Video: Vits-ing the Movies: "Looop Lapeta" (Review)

Welcome to Vits-ing the Movies. I'm your host, Vits.
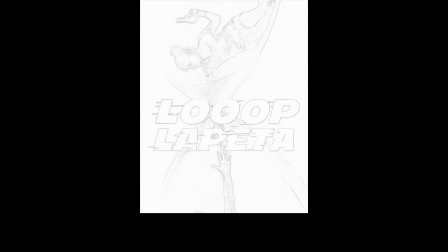Looop Lapeta, Un Bucle Sin Fin, starring Tapsi Panu as the woman stuck inside a loop that's Lapeta, or wrapped.
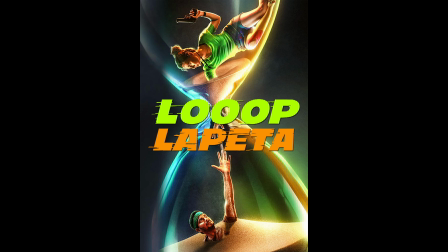The title of this review will be 3 days at a time.
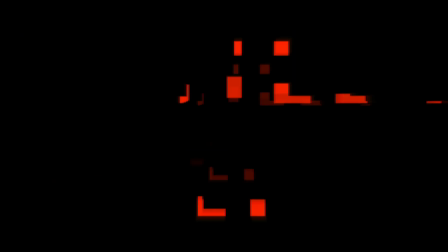Over the past 120 years, plenty of German movies have achieved international success, but only a handful of them have truly made their mark in pop culture. It goes beyond ticket sales, positive reviews, and even awards. It also has to do with how unique the movie is, to the point where people immediately recognize it when it gets referenced in other projects. One of those examples is 1998's Lola Rent, or Run Lola Run. And what I'm reviewing today is a 2022 movie from India that uses the same concept. Don't worry, it's not a ripoff, it's an official remake.
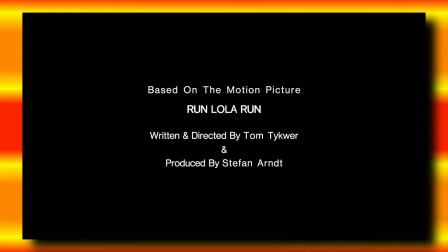The source is listed in the credits, not to mention that the people who worked on this project have openly acknowledged it.
When you each saw Run Lola Run, how did it affect you? Like, how did it inspire you guys? Because I know how it inspired me. I was blown away by it. It was so ahead of its time in terms of how it dealt with time.
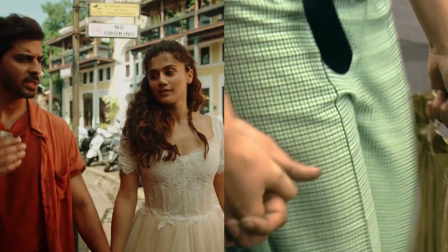Come again.
Now, both versions are about a woman who has to save the man she loves by obtaining a large amount of money.
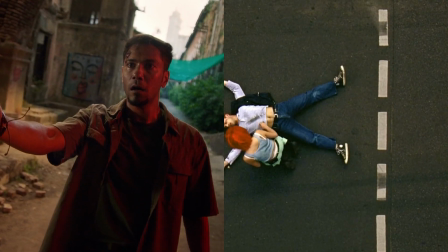She achieves her goal by the end, but not after a couple of failed attempts. You see, every time the boyfriend dies, the day is magically reset.
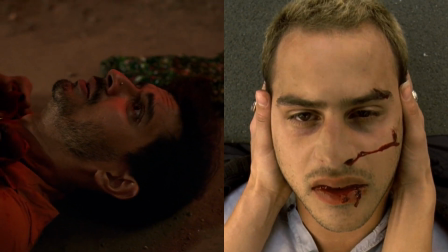Do different methods lead to the same outcome? If so, how often? Look, I'm not that much of a fan of the original. I recognize and appreciate its legacy, but I only gave it a 7 out of 10. Still, even I can tell that this remake is incredibly inferior. Its flaws are noticeable from the start.
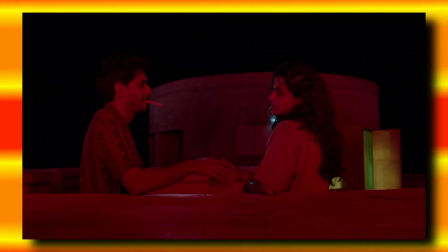As an athlete named Savi and a crook named Satya meet under unusual circumstances and eventually start dating,
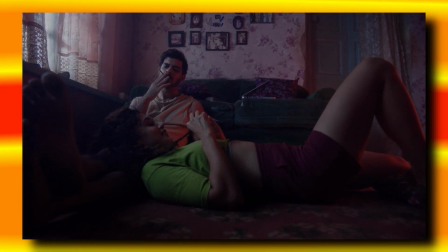it takes 20 minutes to set the plot in motion. I know that doesn't sound like a mistake because that's pretty much what every movie does,
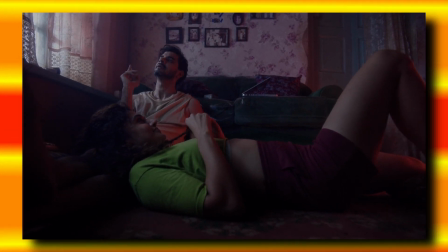so that the audience can be properly introduced into the fictional world.
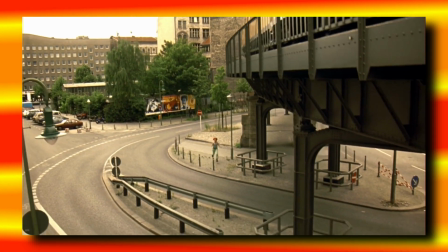However, the original contains some unconventional creative decisions, and one of them is the fact that the inciting incident happens at the very beginning.
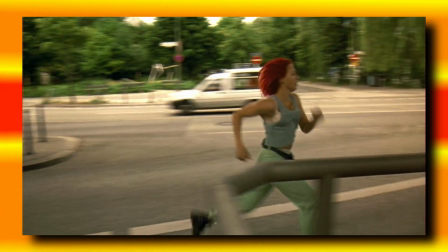This wasn't done just for the sake of being different.
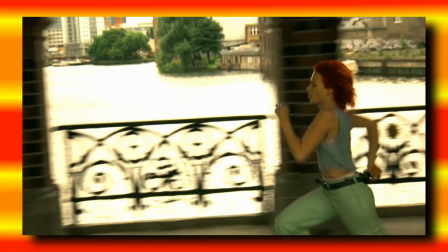The situation the protagonist found herself in was a race against time, and Tom Tykwer wanted the presentation to reflect that.
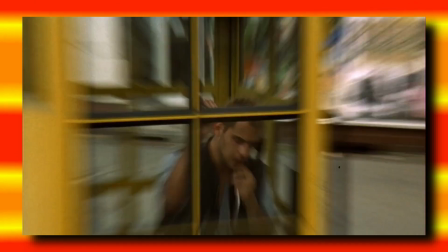Immediately after the opening credits, Lola receives a phone call where Manny lets her know what's going on and she runs out of her apartment. It doesn't get any more adrenaline pumping than that. The original had a structure where everything flowed smoothly and the remake modifies it. In theory, that would be a good thing. Different versions of the same story should create different experiences for the audience. Unfortunately, nothing feels like an improvement. The complete opposite, actually. You see, each one of Lola's attempts felt like segments that had more or less the same amount of screen time. But not here, because there are more characters. Every time they show up on the screen, it feels like the movie is taking a detour. Not to mention that it takes almost an hour for the day to be reset for the first time, even though that's the most important part of the premise. The otherworldly element that makes the story unique. And it's treated like an afterthought. There are a couple of flashbacks that feel pointless in the remake, even though they serve two purposes in the original.
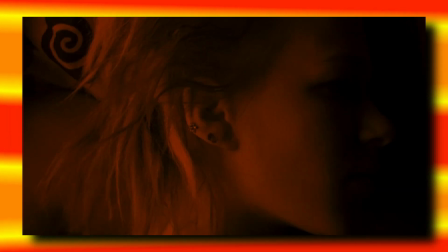Number one, to give the audience a glimpse into the relationship.
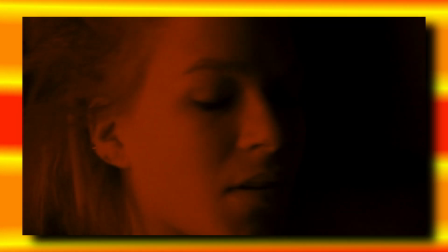Not that we wouldn't have rooted for Lola and Manny, but because they spent most of the running time separated,
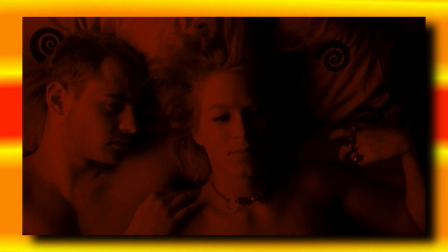these intimate conversations helped us get a grasp on what kind of couple they were.
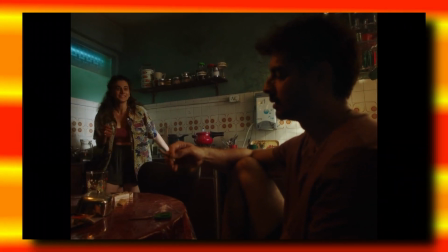But as I said before, the remake already shows how Savi and Satya meet and fall in love before the criminals enter the picture.
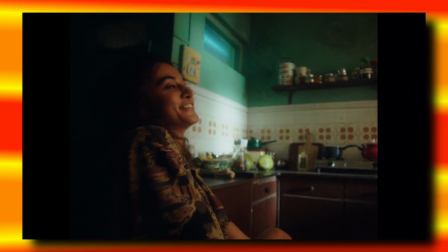Number two, to allow viewers to take a breath after the constant intensity, something the remake doesn't need.
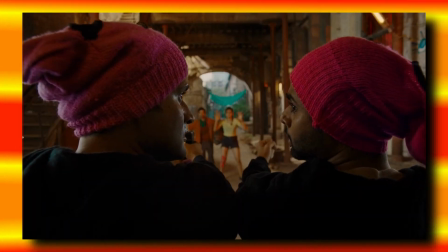It's still technically a thriller, but the urgency isn't meant to be palpable.